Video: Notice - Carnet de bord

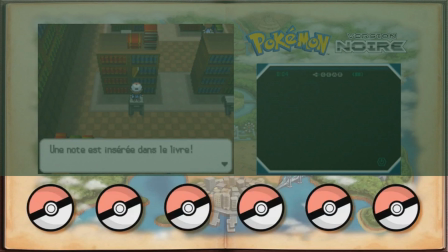(4:09)
Pour finir, il y a cette zone en bas de l'écran où j'indique les Pokémon de mon équipe. Mais vous jouez à Pokémon ?
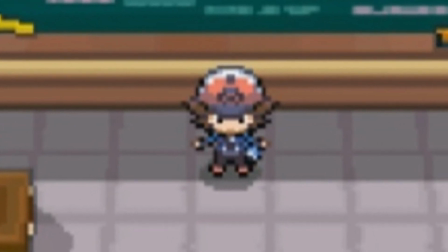(4:14)
C'est pour les enfants. Oui, bah, voilà, c'est bon, tu te calmes, hein. Maintenant, vous savez déchiffrer le visuel de ma série.
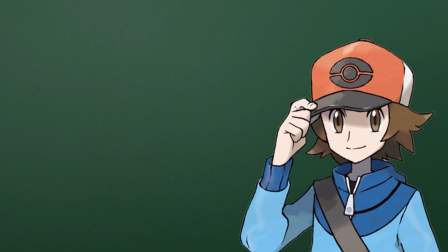(4:21)
À présent, il est temps de vous montrer comment je réalise un épisode de carnet de bord. Et après, il y aura une interro, alors écoutez bien.
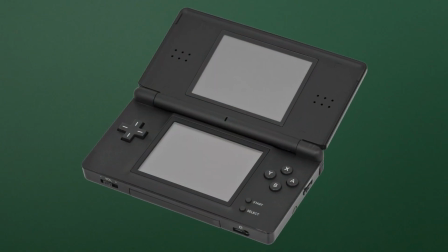(4:31)
Du coup, pour commencer, je joue à Pokémon. Je ne joue pas directement sur une Nintendo DS, mais sur mon ordinateur, grâce à ce qu'on appelle l'émulation.
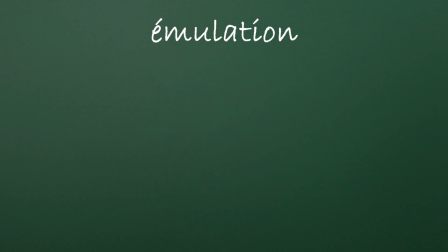(4:38)
L'émulation, c'est le fait de simuler une console pour pouvoir jouer à ses jeux sur un ordinateur. Ainsi, j'enregistre ma partie en même temps que je joue grâce à un logiciel spécialisé. Et je me retrouve avec les différents rushs. Vient alors la partie que je kiffe, imaginer l'histoire.
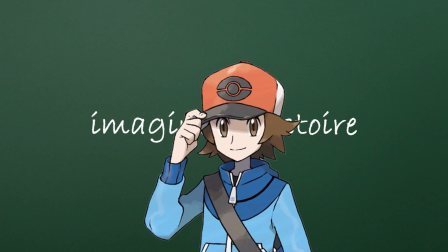(4:51)
J'ai déjà les grandes lignes du jeu, mais j'invente aussi des choses au fur et à mesure de ce qui m'arrive.
Qu'est-ce qui m'arrive ?
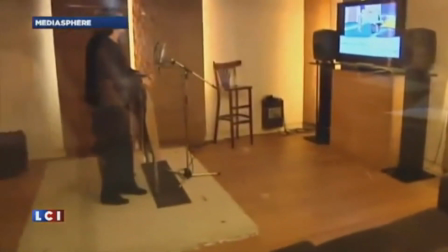(4:56)
Et une fois que je sais dans quelle direction aller, je fais les voix qui apparaîtront dans l'épisode. Monsieur, s'il vous plaît, vous pouvez faire une voix maintenant ?
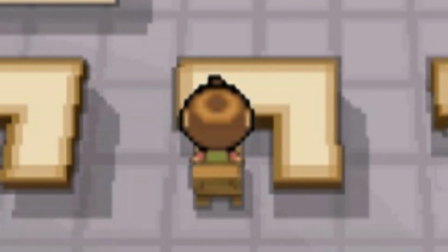(5:02)
Oh, mais si vous voulez, je suis Quanton ! Wow, trop bien ! Oui, à ce propos, je fais la plupart des voix moi-même.
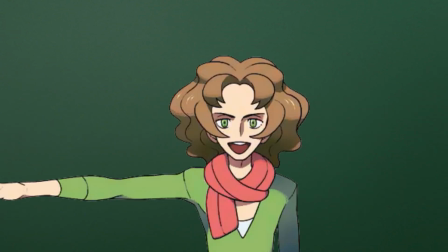(5:09)
Mais parfois, il m'arrive de faire appel à des amis pour interpréter certains rôles. Il y a des rôles de qualité qui demandent des voix de qualité !
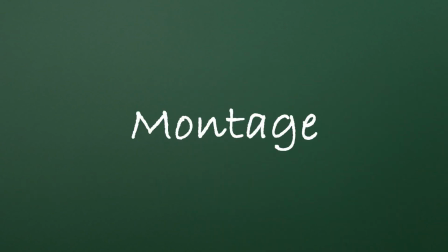(5:17)
Une fois tout cela prêt, je lance mon logiciel de montage. C'est la plus grosse partie du processus.
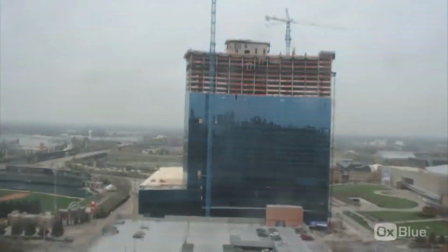(5:22)
Je monte les rushs, j'ajoute les voix, je travaille sur le rite, j'ajoute des extraits de YouTube Poop pour agrémenter, je pleure quand je n'arrive pas à faire un effet correct, et petit à petit,
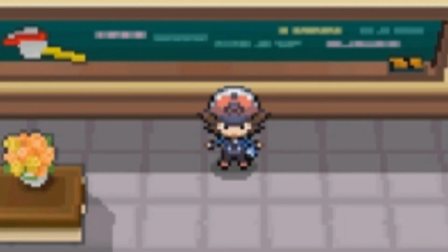(5:30)
l'épisode prend forme. Ça prend combien de temps pour finir un épisode ? Haha mon petit, tu n'as pas envie de le savoir, crois-moi.
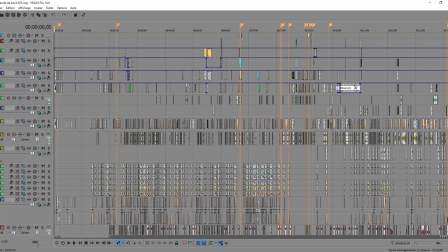(5:36)
En tout cas, voilà à quoi peut ressembler ma timeline une fois l'épisode fini. C'est illisible hein ? Allez, je vous emmène à l'intérieur d'un épisode.
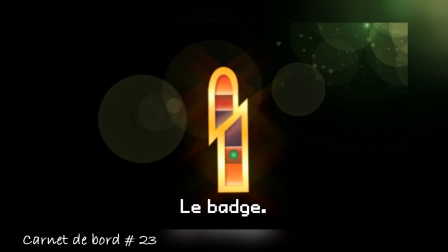(5:43)
L'identité visuelle de Pokémon est très marquée, ce qui m'impose plein de contraintes lors du montage de la vidéo.
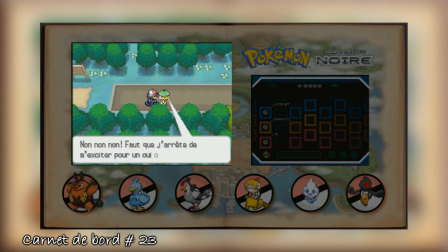(5:49)
Tout d'abord, j'ai pas les cadrages que je veux, parce que la caméra est très fixe. Alors je dois créer un langage en quelque sorte.
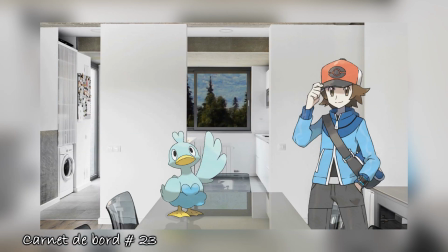(5:54)
Imaginez de quoi remplacer un champ contre champ, faire de la composition, des effets spéciaux. Y'a de quoi passer un bon moment.
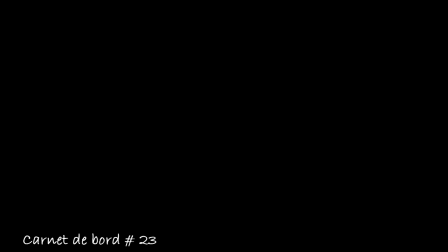(6:00)
Et à tout ça, on peut ajouter les références, que je dois mettre en lien avec les situations. Mais vous allez vous tuer à la tâche !
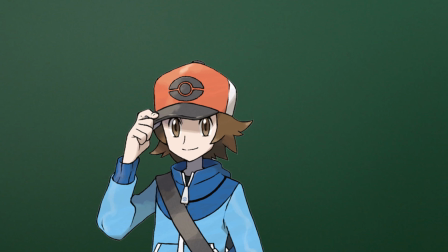(6:05)
Oh ça oui ! Parce que comme je vous l'ai dit, en plus de l'histoire racontée par le jeu de base, je raconte aussi une histoire inventée.
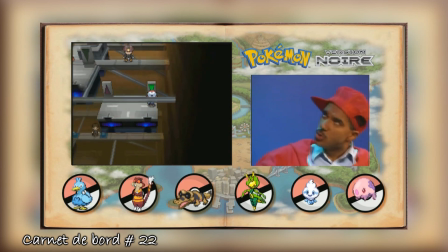(6:11)
Je dois donc allier les deux. On résulte un rythme très dynamique, qui peut rebuter si on n'est pas habitué.
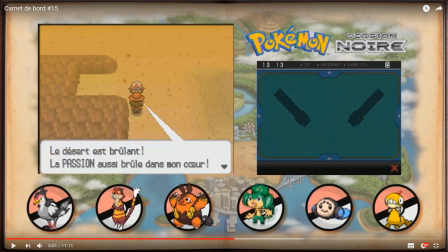(6:16)
Mais ne vous inquiétez pas, YouTube est bien fait. On peut faire pause, revenir en arrière, ce que la télé et le cinéma ne permettent pas.
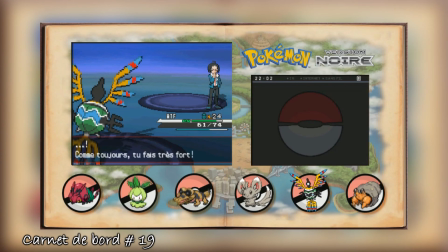(6:22)
Moi, sur ma télé, on peut revenir en arrière. Fais pas le malin toi ! Le rythme et le montage sont donc pensés pour YouTube et Internet en général.
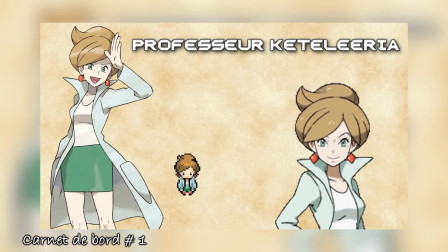(6:28)
Pour ce qui est de l'histoire, de base ça raconte le périple d'un dresseur de pokémon, comme dans un jeu classique, sauf que le dresseur dans mon récit, il note tout ce qui lui arrive dans son carnet de bord.
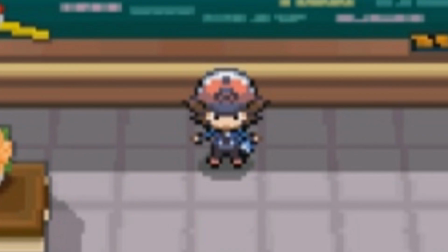(6:37)
Ah c'est pour ça que ça s'appelle comme ça ! Ah bah oui j'y avais pas pensé. Enfin je veux dire, en effet c'est pour ça que ça s'appelle comme ça.
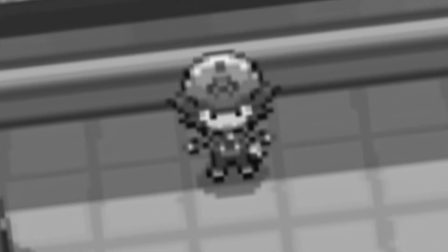(6:42)
Ouais ça a l'air nul votre truc. Il y a d'autres Let's Play and Poop que le vôtre ? Oui, il existe d'autres séries de vidéos qu'on pourrait appeler Let's Play and Poop.
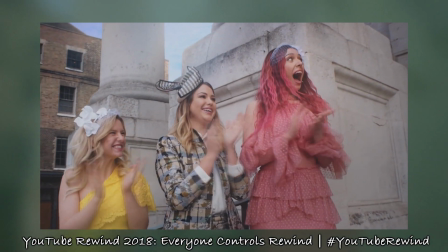(6:51)
Le truc c'est que sur YouTube, il y a tellement de créateurs différents qui apportent leurs pattes que c'est difficile de les regrouper sous une même appellation.
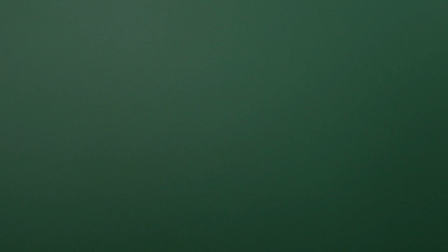(6:58)
Et aussi c'est difficile de tous les connaître Mais ça c'est un autre sujet Ce qui se rapproche le plus de ce que je fais Ce sont les séries du vidéaste 1, 2,
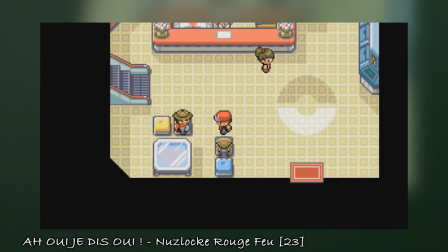(7:05) 3 lunatique Ça t'entend, tu me t'es balade ? Je veux pas avec toi Oh un étranger !
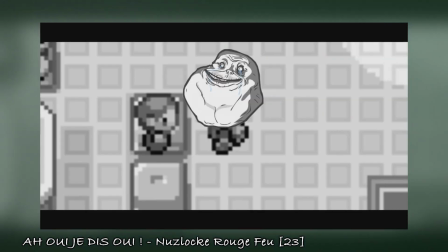(7:12) Salut Julien D'or ! Mon palais, je connais pas !
C'est nul comme nom Il est lunatique ?
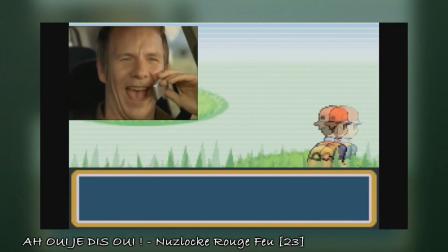(7:18)
Mais non c'est juste un pseudo C'est sa série de vidéos sur Pokémon qui m'a inspiré Et m'a donné envie de faire des vidéos moi aussi Ah d'accord,
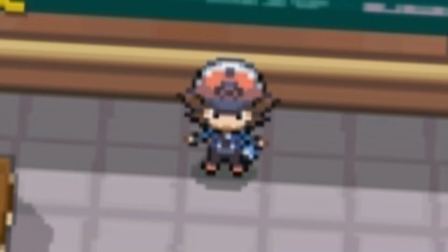(7:24)
vous le copiez Silence où je peux évacuer la salle Non c'est pas ça qu'on dit dans une classe Un peu de respect, sinon je mets un mot dans votre carnet de liaisons.
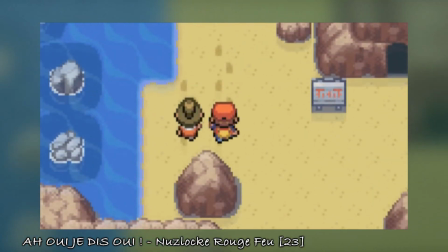(7:31)
Comme je l'ai dit, chaque créateur essaye d'apporter sa patte à ceux qu'il aime, sauf les groupes à jure.
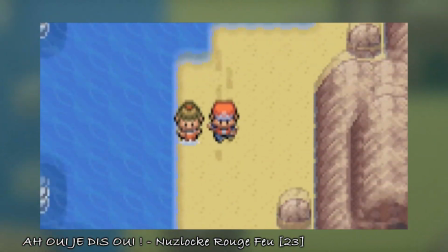(7:35)
Moi par exemple, j'essaye d'apporter un côté scénarisé en plus, et puis on n'a pas la même manière de travailler non plus.
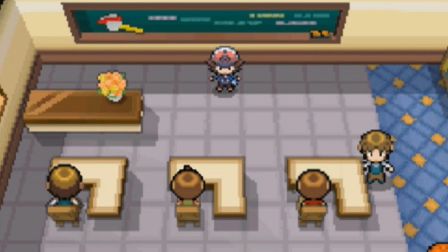(7:40)
En tout cas, ce qu'il faut avoir en tête, c'est que mon objectif est purement humoristique. Je ne prétends pas vous faire apprendre des choses, ni même que vous allez kiffer vos races comme des malades.
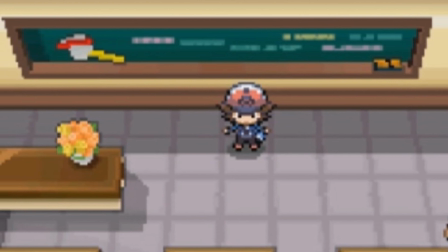(7:48)
Mais le but est que le public, tout comme moi durant le processus de création, passionne un agréable moment.
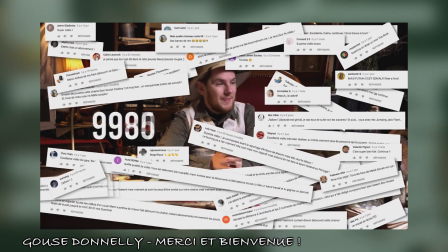(7:53)
Parce que c'est ça l'esprit sur Youtube, on veut tous passer de bons moments. C'est pourquoi j'annule l'interro.
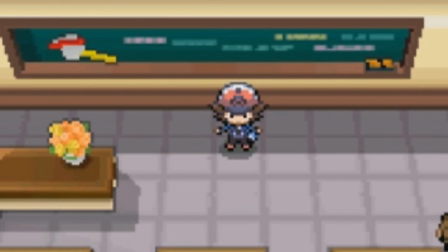(7:58)
Ouais ! Du coup voilà j'ai terminé mon cours Est-ce que vous avez des questions ? Il est où notre vrai prof ?
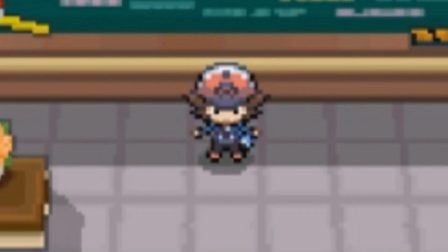(8:03)
Non ? Pas de questions ? Et bah c'est parfait, salut !